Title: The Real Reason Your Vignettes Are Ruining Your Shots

In this video, I'm gonna show you what a bad vignette looks like and how to turn this into that with just a few steps. And if you wanna see more cool like this, then smash the like button, subscribe to the channel, and let's roll the intro.
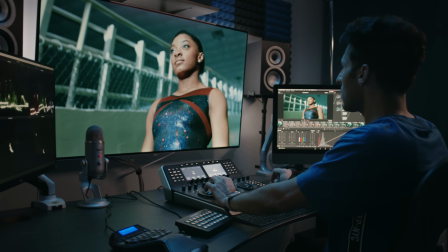In the age of AI, you are expected to produce work within minutes, not even hours, let alone days. And to help you get there, I have created Qazi's Toolkit.
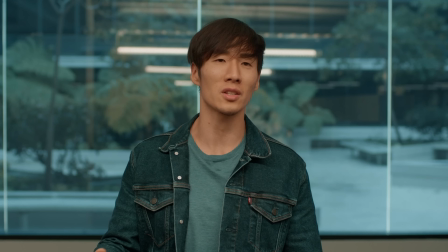(0:35)
This is the fastest way to getting Hollywood looks in minutes.
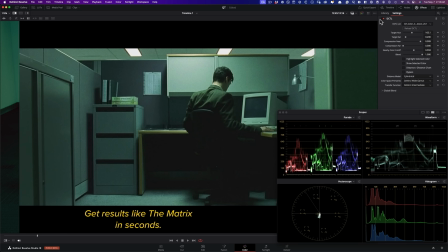(0:40)
None of our tools use qualifiers,
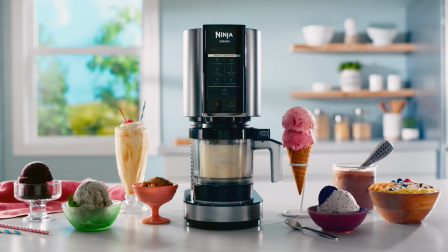(0:42)
so you can push your grades as far as you want without risking to break anything.
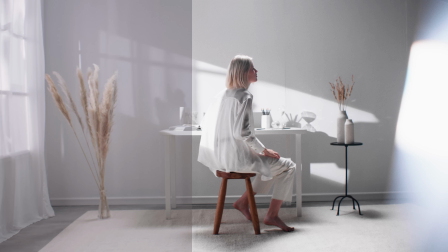(0:49)
Whether you want to create a clean white look or a look from Tenet and everything in between,
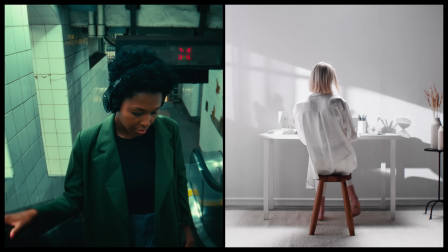(0:55)
you can do so with just a few clicks. You can download the free demo to test it out without any time limit, so play with it as long as you want, or you can click the special link in the description to save $200 on the Qazi's Toolkit bundle.
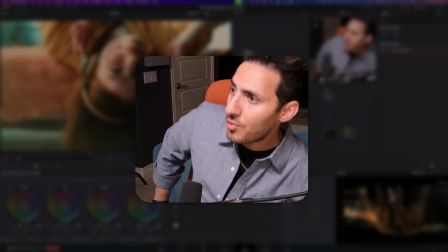(1:13)
Check it out. Let's get back to the video. All right, so since the purpose of this tutorial is talking about vignettes, I'm not gonna build a look.
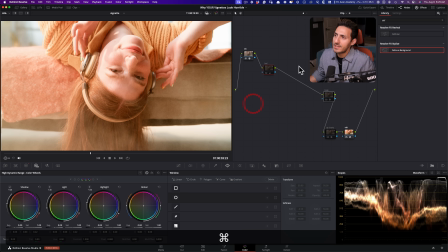(1:22)
I've already gone ahead and done that. So if I turn these two on and off, this is our balance, and then this is our look.
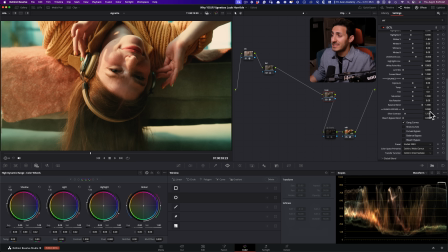(1:29)
The look is created using Qazi's Toolkit, but you can use pretty much any third-party plugin or the tools available inside Resolve.
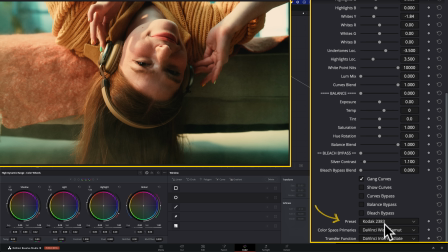(1:35)
I'm using the Kodak 2383 preset in DaVinci Wide Gamut,
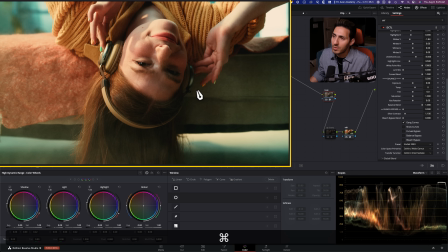(1:40)
and that gets to give us like really, really beautiful, probably the best Kodak 2383 rendition you're gonna see. So this looks amazing. I love it.
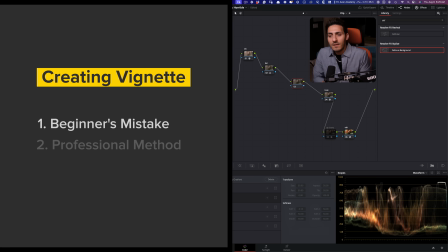(1:50)
Now we're gonna go ahead and work on the vignette that a beginner would do and the mistakes that they would make.
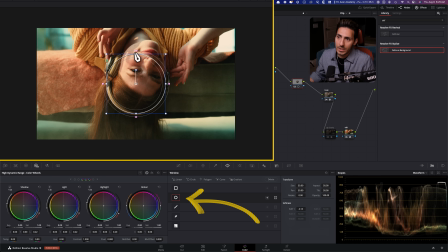(1:58)
So the first thing that they would do is they would create a circular window and then go ahead and do this right here. And that's like the most traditional form of vignette. And then they will invert it, and then they will go in their lift and they will pull this down, okay?
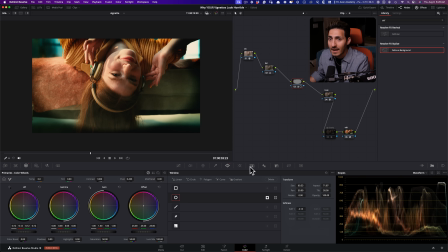(2:18)
And I'm not kidding when I say this. There's so many times when I actually see this, like I know exactly where the vignette took place. So let's just actually give our beginner a benefit of the doubt.
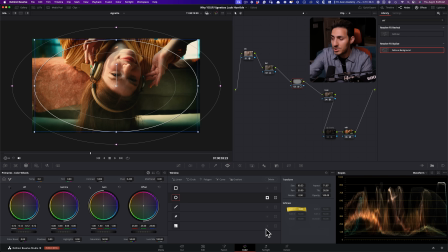(2:32)
And let's just say that they soften it a little bit, right? So like they do something like that. So even if they do something like that, it's not softened enough,
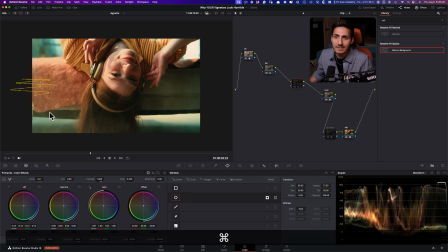(2:41)
because if I come out and I show you this, we can still like see what's happening.
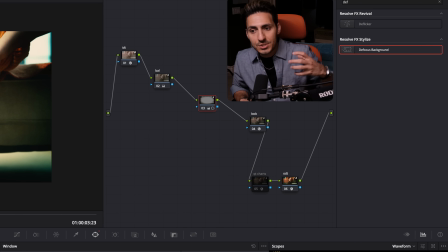(2:47)
And that's the problem with using lift, because lift is too much on the nose and it's too aggressive because it's only pulling everything on the low end of the image and it's pretty visible.
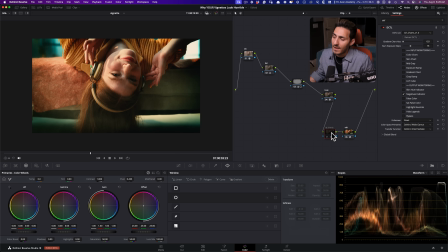(2:59)
And another thing that you have to notice is that if I were to turn on my QT charts,
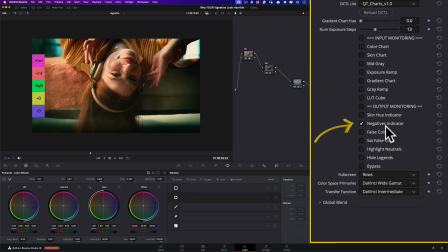(3:04)
which is used to QC your image, and here what I have activated is negatives indicator. So this is going to tell us if there's anything wrong with our image.
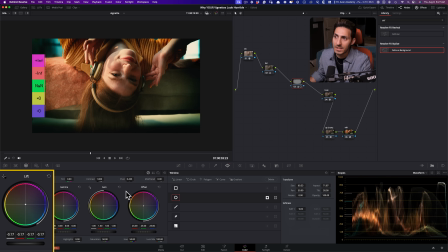(3:13)
So let's just say if I were to push my image a little bit more, look at what's happening here.
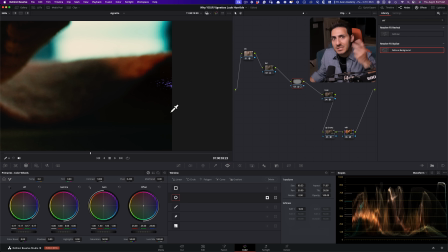(3:19)
And you can easily, you saw like how little of an adjustment I've made and I actually threw out my image.
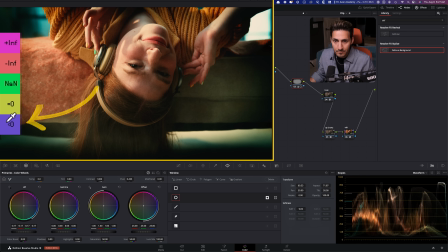(3:26)
Like right now, what this is telling us, it's activating this color right here.
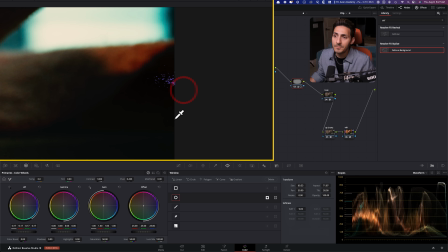(3:31)
And that means that this will not be accepted by broadcast.
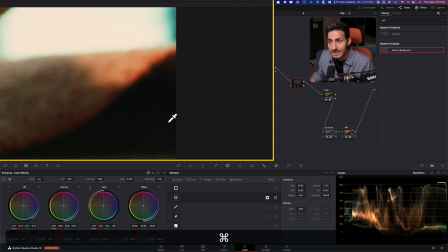(3:36)
This will be actually flagged by broadcast if this goes out.
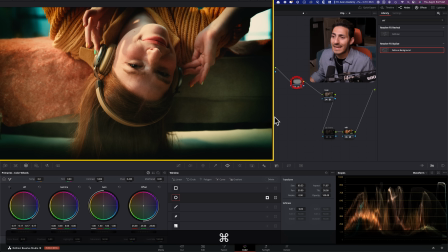(3:40)
So this is the risk that you can run into on top of like just in general, like aesthetically how fake it looks.
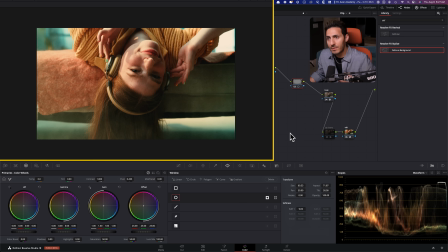(3:48)
Instead, a much better way to create a vignette that's a lot more believable is using your gamma.
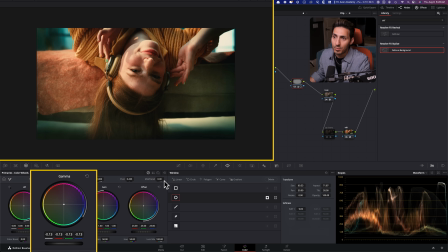(3:54)
Because if I were to do the same thing and kind of push this image, like now I'm like really pushing it, like look at how far I'm going, and it's still believable because it's affecting the image.
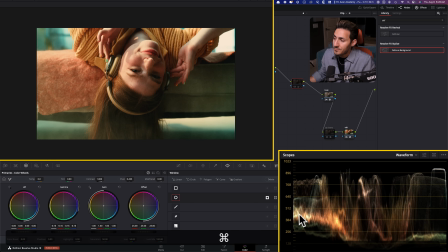(4:04)
If I were to do before and after, it is affecting the image from the midpoint.
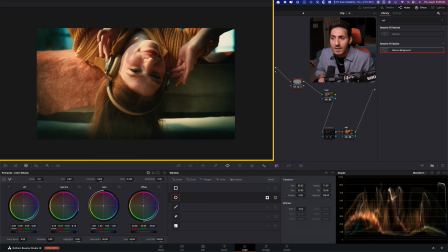(4:11)
So what's really happening is that when you pull the brightness down from the midpoint,
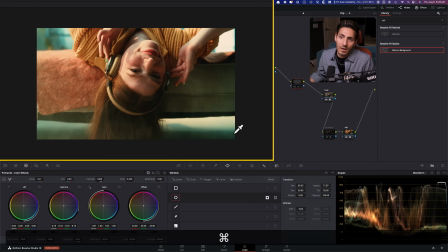(4:17)
if anything, it's adding more weight to your hues that are in the same vicinity.
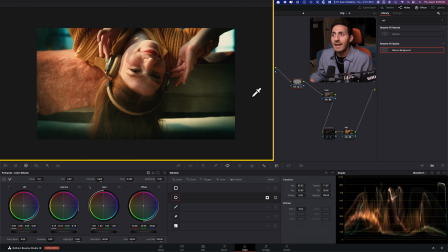(4:24)
So you can see it right here, like how this is getting so much more weight. And then even like right here, we're starting to see a little bit more detail in the background. And that kind of thing you cannot expect or get with your lift, or even if we were to use our highlights, right?
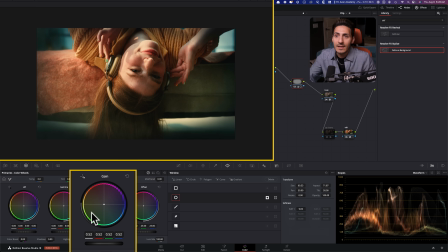(4:41)
So like if I were to go in my gain and if I do this, like what this does is like, sure, over here,
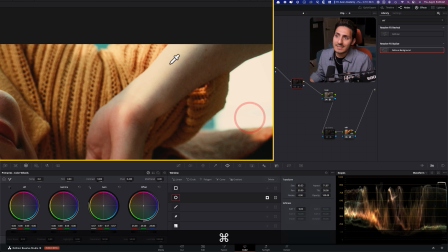(4:48)
we might be getting some information back, but then you can see like what it's doing to the arm And it actually looks fake.
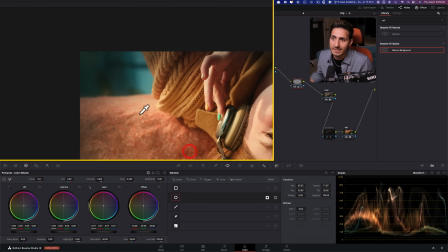(4:55)
It looks like it's been brought down. The brightness has been turned down. And same thing that's happening here.
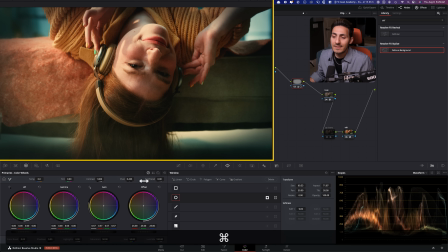(5:00)
It's actually making the image look dull. Whereas if I go back and use my gamma again and do the same thing, like look at how much I'm pushing it and like how healthy my image is getting.
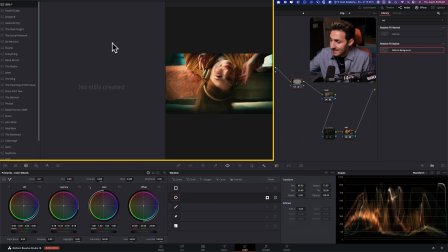(5:12)
Actually, you know what? Let's do something. So let's save this and then I will undo that.
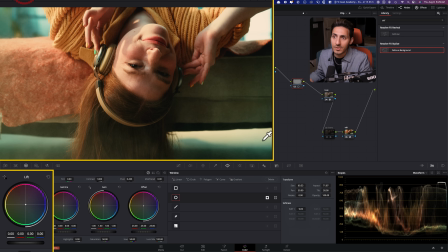(5:17)
And now we'll go ahead and try to create a similar thing, eyeballing it,
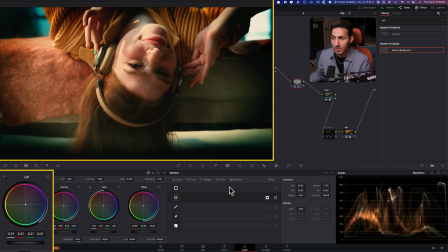(5:22)
and we'll push it with our lift and we'll save it. I don't want to save it double time. And then we will reset that. And then we'll go ahead and we'll try to do the same thing with our gain.
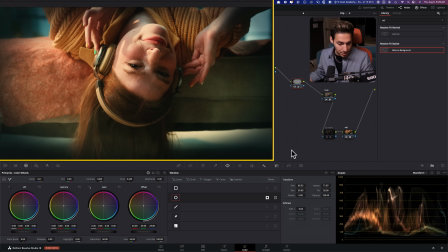(5:38)
And now what we can do is we can actually run them side by side and see the difference. Okay, so this is with our gain, and you can see like how flat it feels.
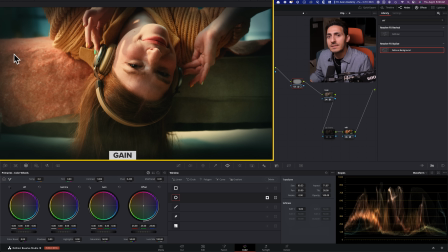(5:55)
And when we use our lift, it does the opposite. So this is looking too muddy and too fake, especially if you look at like around the arm.
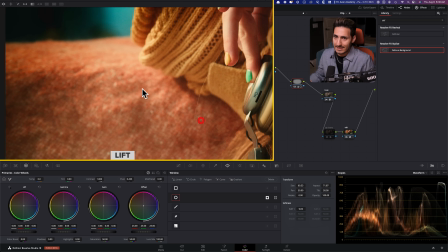(6:04)
But then if we go right here, like what is happening over here? Like this sort of discoloration, it just looks so fake and bad, right?
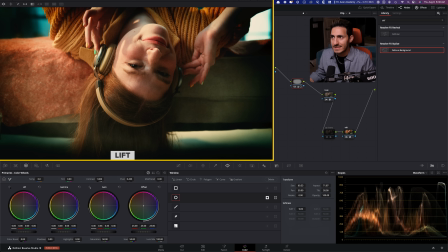(6:13)
Like it just goes from something to nothing all of a sudden. And even this area right here is just looking overly digital. And like what's happening to the arm right here? Like all that information is gone, right? And now let's go to our gamma, which was also pushed quite a bit. And now if we look at our gain versus gamma,
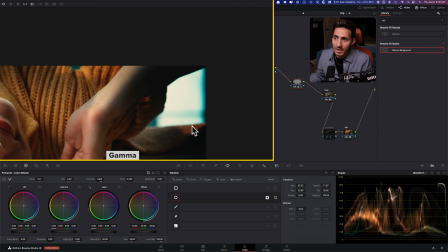(6:32)
like how all this detail is protected while we're bringing this down a little bit so it looks as good as it can.
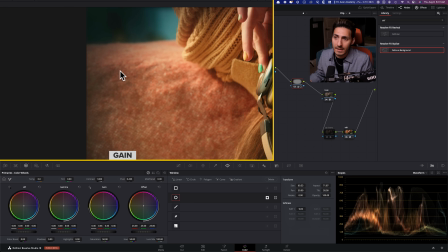(6:39)
Now, if we go right here and look at it, it doesn't look as flat as our gain,
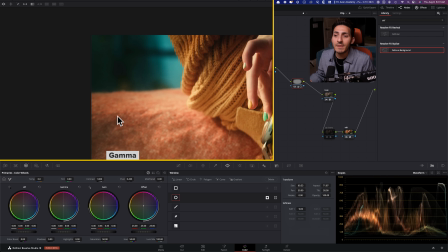(6:45)
but it looks so much better and it retains all that information.
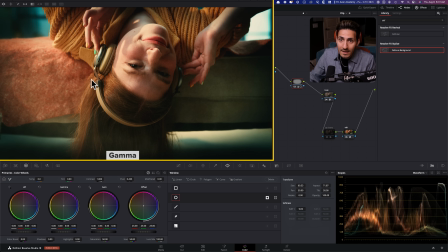(6:49)
And now if we go between like gamma and lift, you can see how ugly it looks. Not to mention, like you can actually see like where the divide is happening, like where the actual vignette is. Like just keep an eye in this area.
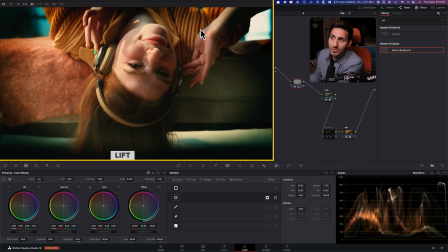(7:04)
And if I go to gamma, which blends in so nicely, and if I go to lift, like it tells you where exactly it's happening. And then if we go to our gain, it just like starts to get so uninteresting, like when the vignette starts to affect our image. So that is not good at all. So my go-to method for you would be to use your gamma. But now let's get into a more interesting aspect of creating vignettes and how professional colorists actually approach it. So I've said it before that colorists are basically cinematographers in post. And what are the two main important things to a cinematographer? It's composition and lighting. Now, obviously in post, we can't really necessarily affect the composition other than punching in, punching out, but that depends on the director. Like it's totally up to him. But what we can control is lighting in post.
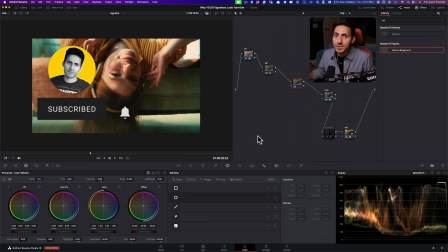(8:03)
And when I look at this image, I need to see it from cinematographer's perspective.
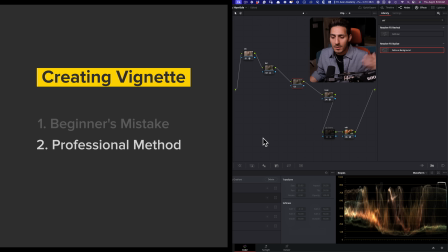(8:08)
Okay. And what our beginner did is actually, you know what?